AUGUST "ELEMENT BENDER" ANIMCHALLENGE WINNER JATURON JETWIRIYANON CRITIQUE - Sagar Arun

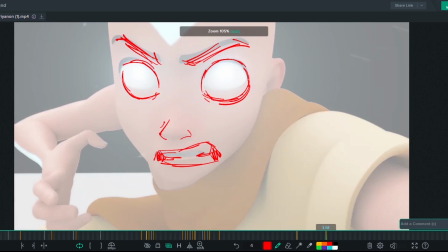Something's gonna happen. I think that could help a lot.
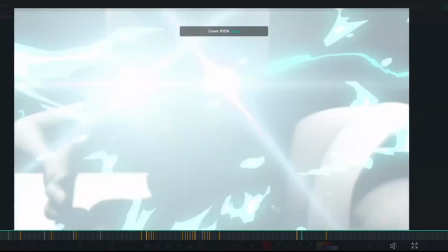I think that's super cool. That texture where he just goes back and forth on frame is really nice.
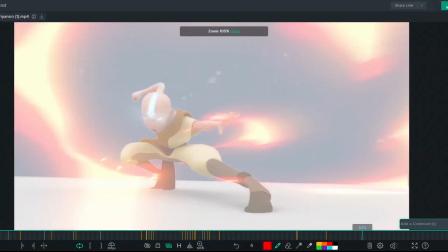I think maybe just getting this in silhouette, maybe. Or maybe, I think the foot is good where it is. I think it's just getting this thing out of the way.
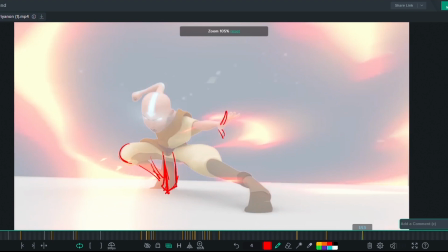And then maybe cleaning up this a little bit more. I think the knee should be more over here.
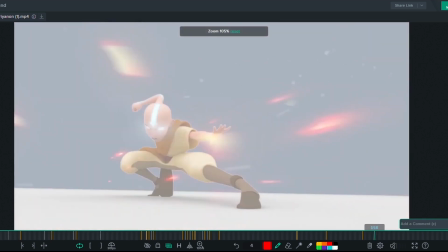And then
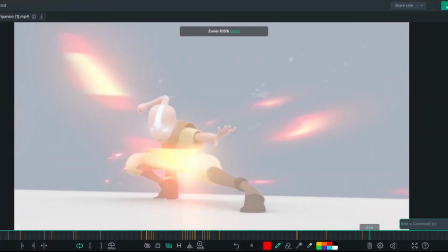I would maybe, because it feels like everything's moving at the same time here,
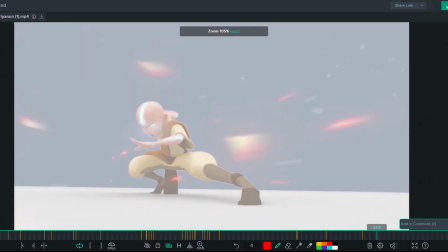I would just maybe break it up a little bit. Maybe start one arm first. And then through here, you can get this arm more in silhouette. And then maybe clean up this hand pose.
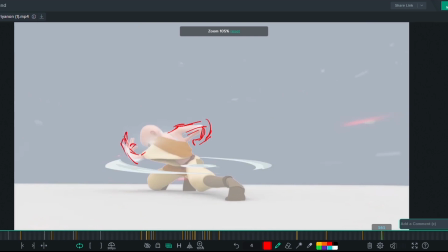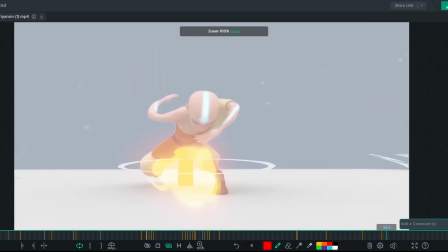And then when it plays through every time, I kind of catch this broken hand. And it would be fine if it wasn't on twos because I wouldn't catch it otherwise.
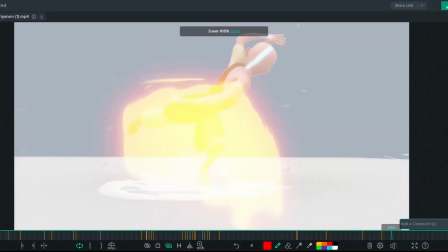But since now it's holding for one more frame, my eye catches it.
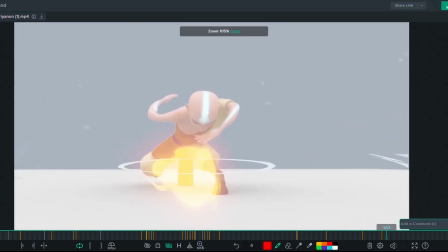So you kind of want to clean up this arc here. So it's like going down almost.
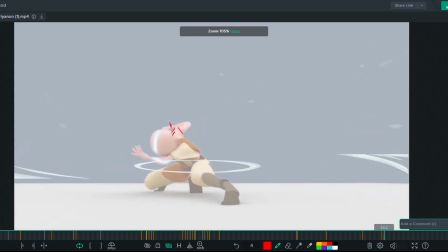And then again, you can get this in silhouette. Get that in silhouette. And then
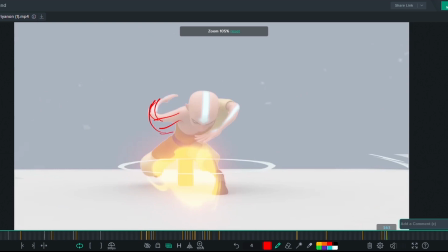we go a little lower maybe. And then spend less time on that frame. Or you could just have it not be as broken and just
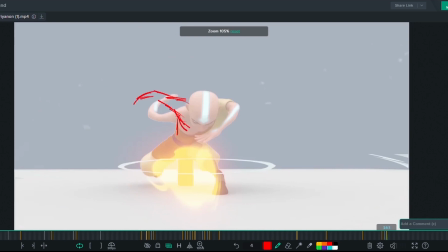have him do this kind of.
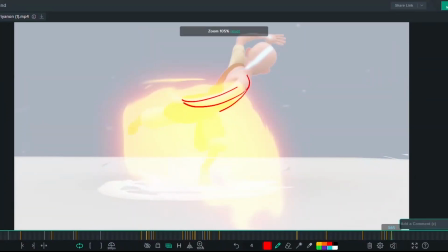And then you could have it do this here because we can't really see because of the fire, and making sure we get this arm in silhouette again. I
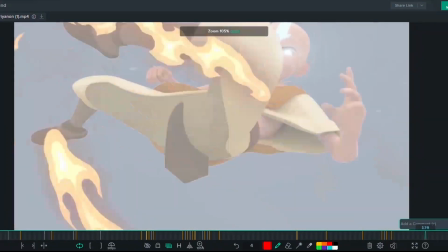think that's super cool.
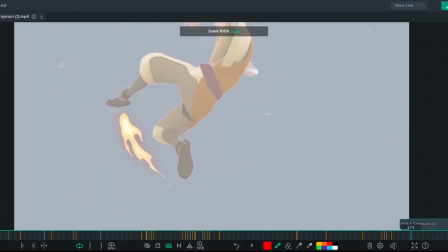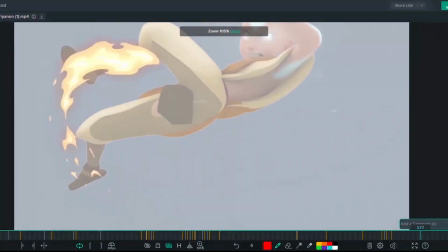Yeah, I think this last part is amazing. You really feel the impact of everything.
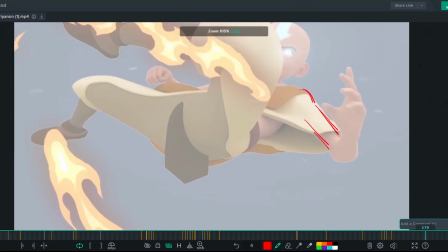I'll just make sure this frame is also in silhouette. Just get that thumb out of there.
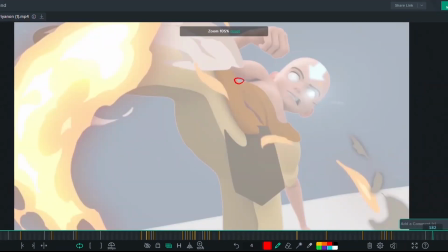Get rid of this negative space. Making sure this fist is super tight. It feels super tight.
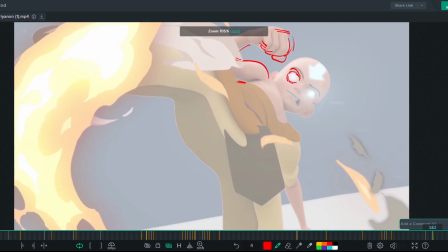Just for like lore wise for Avatar, making sure like the eyes are always glowing, and then getting the mouth to kind of go this way for some additional contrapposto.
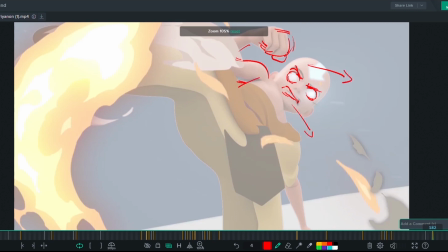Getting the arm to feel a little less broken. And then this is also super cool.